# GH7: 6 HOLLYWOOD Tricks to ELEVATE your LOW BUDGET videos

We've all been blown away by Hollywood movies and their filmmaking tricks that are just on another level. But did you know that most of these tricks are simple enough that you can use them even in your low-budget projects? That's actually how many famous filmmakers started before they made it into Hollywood.
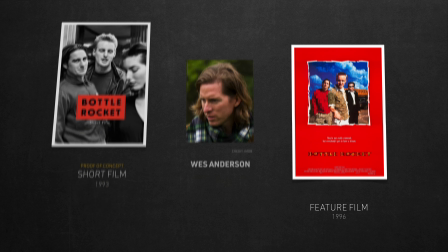0:13 All they needed is a small passion project to put these tricks into practice and elevate their storytelling techniques to that Hollywood level. So when Panasonic offered me a chance to shoot their official GH7 promo video, I saw it as the perfect opportunity to put some of these Hollywood-inspired techniques into practice. And I highly respect Panasonic's approach.
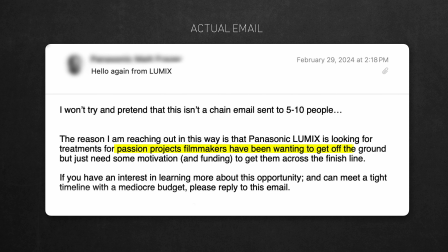0:30 Their brief wasn't really about promoting the camera, but about giving me the motivation and funding needed to get my passion project across the finish line,
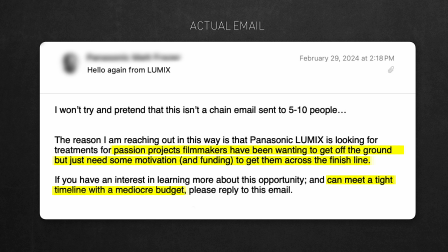0:38 provided I can stick to a tight timeline and a low budget. In this episode, I'll share 6 easy Hollywood tricks I used in my GH7 promo film, from camera hacks to lighting and editing techniques. I'll show you the original clips from the movies that inspired me, and show you how these tricks elevated my storytelling skills, solved production problems, and most of all, they made filmmaking fun. Let's dive in.
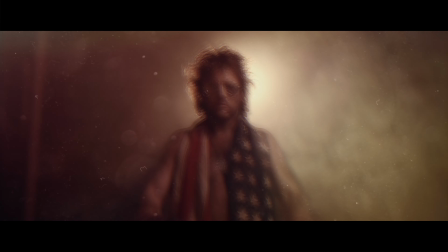Let's jump to the scene breakdown to understand how these tricks serve the narrative. So the film is about Ash, a weightlifting champion and a super talented violinist.
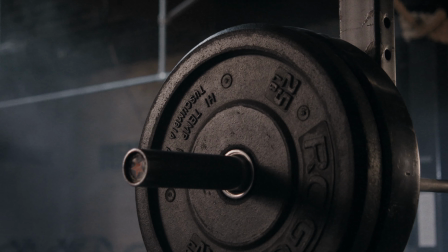1:16 A very rare and impressive combination of talents that I felt it deserves more than just another B-roll style fitness video.
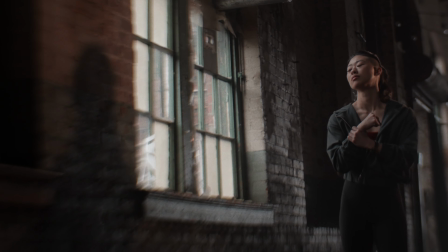1:22 So here I try to infuse a storyline inspired by true events to add some emotional depth to her story.
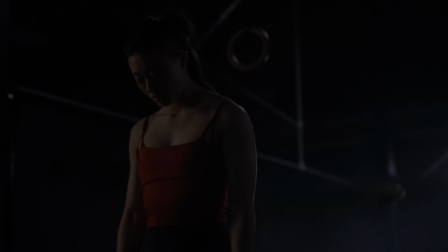1:28 The film starts at a moment the barbell dramatically hit the ground. We see her disappointment as she apparently failed to lift it.
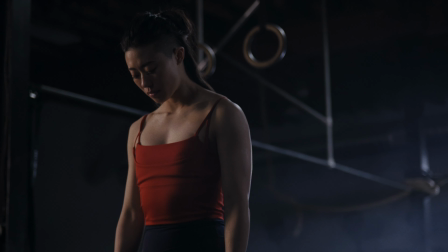1:34 It's a very familiar moment to experienced athletes as they train before their championships, which was the case here.
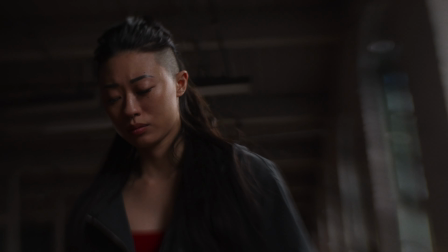1:40 We then cut to an edit that jumps between seeing her feeling anxious about her failure, a training montage,
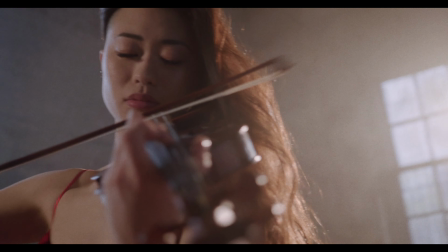1:45 and her violin performance, all building up to the moment where she finally stepped up, conquered her fears,
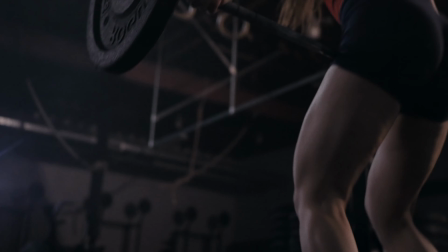1:50 and made a successful lift attempt.
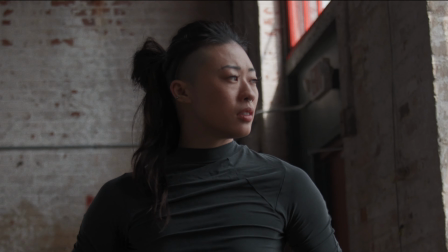1:52 The film is not really about the physical challenge in lifting weights, but more about the emotional and psychological challenges athletes face after any failed attempt during practice.
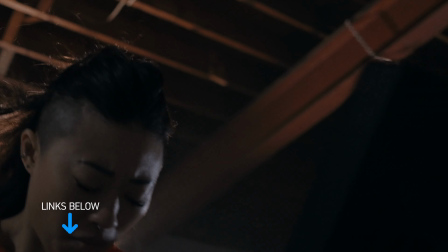2:01 I invite you to check it out. I'll leave a link below. Now let's start with one of the most famous lighting tricks, creating a fake sun.
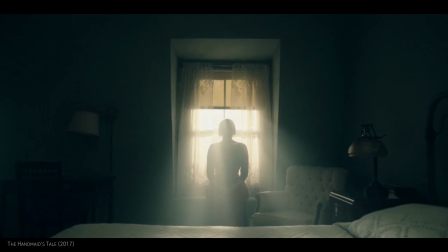2:09 It's usually about placing a high-power light outside the window to create a direct sunlight effect.
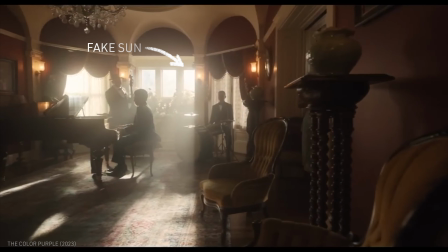2:13 I can safely say that, with very few exceptions, all Hollywood scenes with the sun shining through the window are just fake suns.
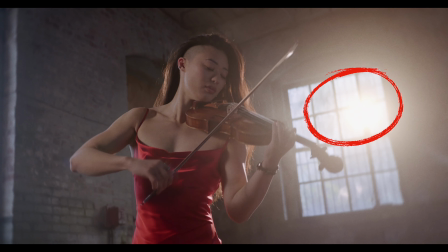2:19 And that's exactly what I did in the violin scene. I placed the fake sun in the background, flaring it to the lens with a warmer color wash, just to give it a more dreamy look.
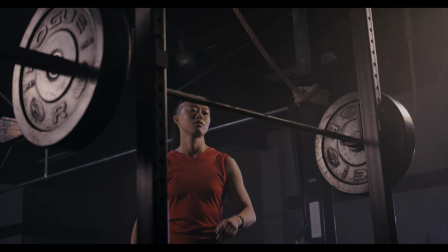2:27 I wanted to establish a stark contrast with the gym sequence that has a higher contrast, more dramatic underground mood, with barely any visible or practical light sources.
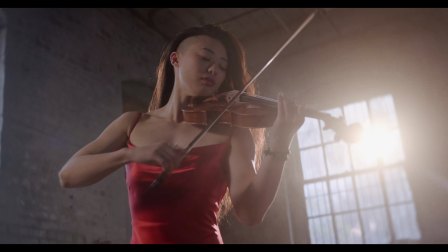2:36 The violin sequence was like a metaphorical glimpse into her emotional state at different stages of her journey.
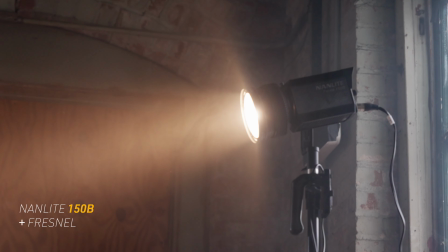2:42 So this sun is nothing but a Nanlite 150B with a Fresnel lens attached to it. It was not even placed outside the window.
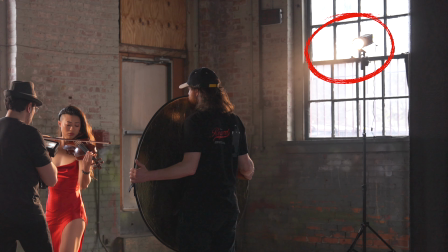2:49 It was very much inside, barely 20 feet away from the talent. The advantages of having a fake sun are pretty obvious.
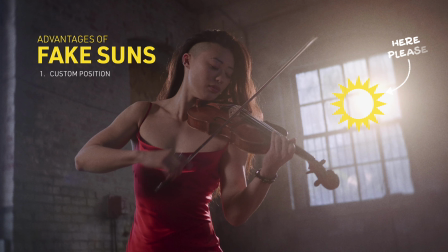2:55 First, you can decide on its exact position and be able to frame your shot accordingly.
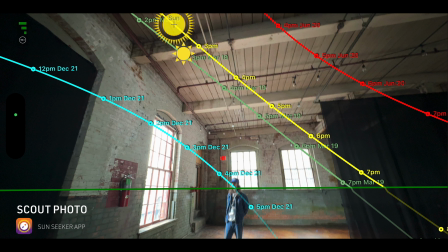2:59 The window was actually facing west, but the real sun's path was moving above the window, and there's nothing you can do about it.
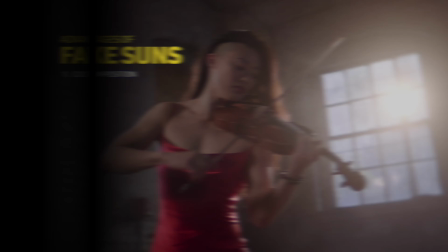3:05 Also, with a fake sun, you don't have a time limit.
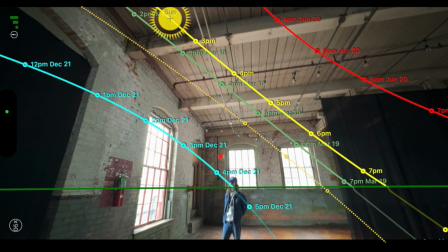3:08 I planned 2 hours for this scene, while in reality, even if the sun was following the perfect path, it would have barely lasted 30 minutes in that part of the window.
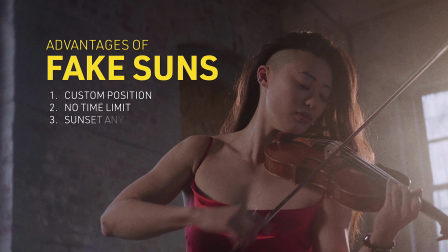3:17 Another advantage of fake suns is they can be created anytime, provided the sky is already lit by the real sun.
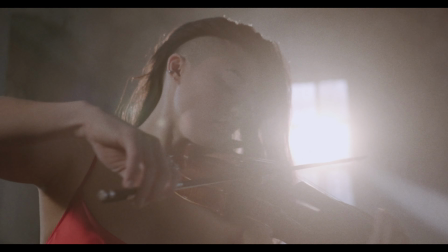3:22 So you can plan your fake sunset anytime you see fit, regardless of what time the real sun will set, and that's what we did.
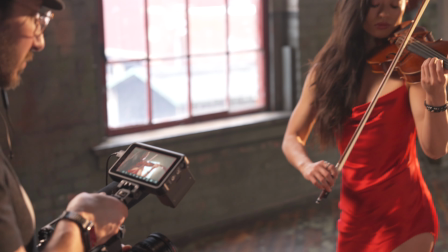3:29 We shot the scene 3 hours before the real sunset, giving me more than enough time to get all I need without stressing out if it starts getting dark.
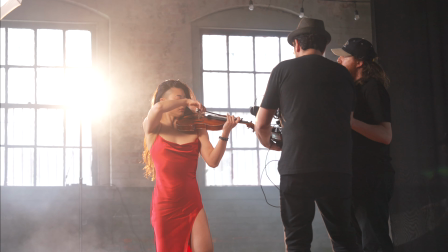3:36 So having full control over the sun by controlling a single point light source is
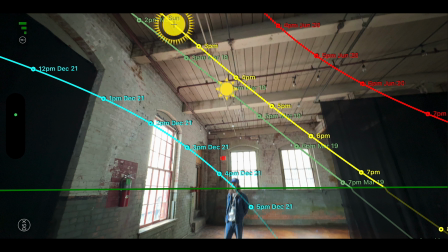3:40 much easier and cheaper than planning around the real sun that could even end up hiding behind the clouds.
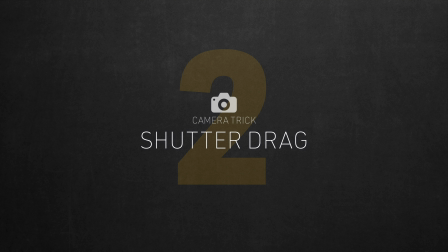3:46 Moving on to the next camera trick, shutter drag. Remember this training sequence from The Matrix.
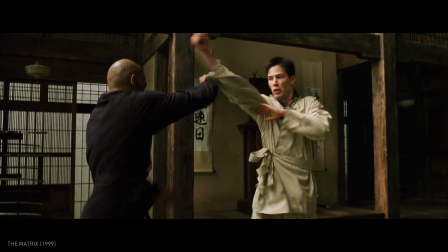3:51 The camera is relatively steady, yet you still feel like they're breaking Bruce Lee's speed record.
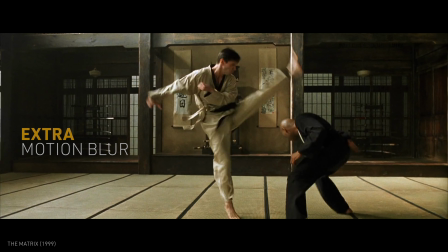3:56 If you pay close attention, there's this extra motion blur you see in their movements. That's achieved through a super simple camera trick that's called shutter drag.
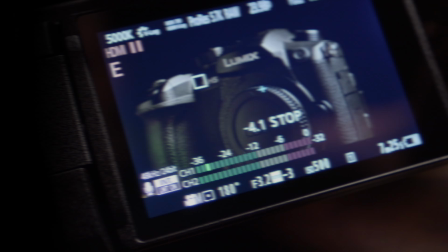4:04 All you need is just push your shutter angle beyond 180 degrees.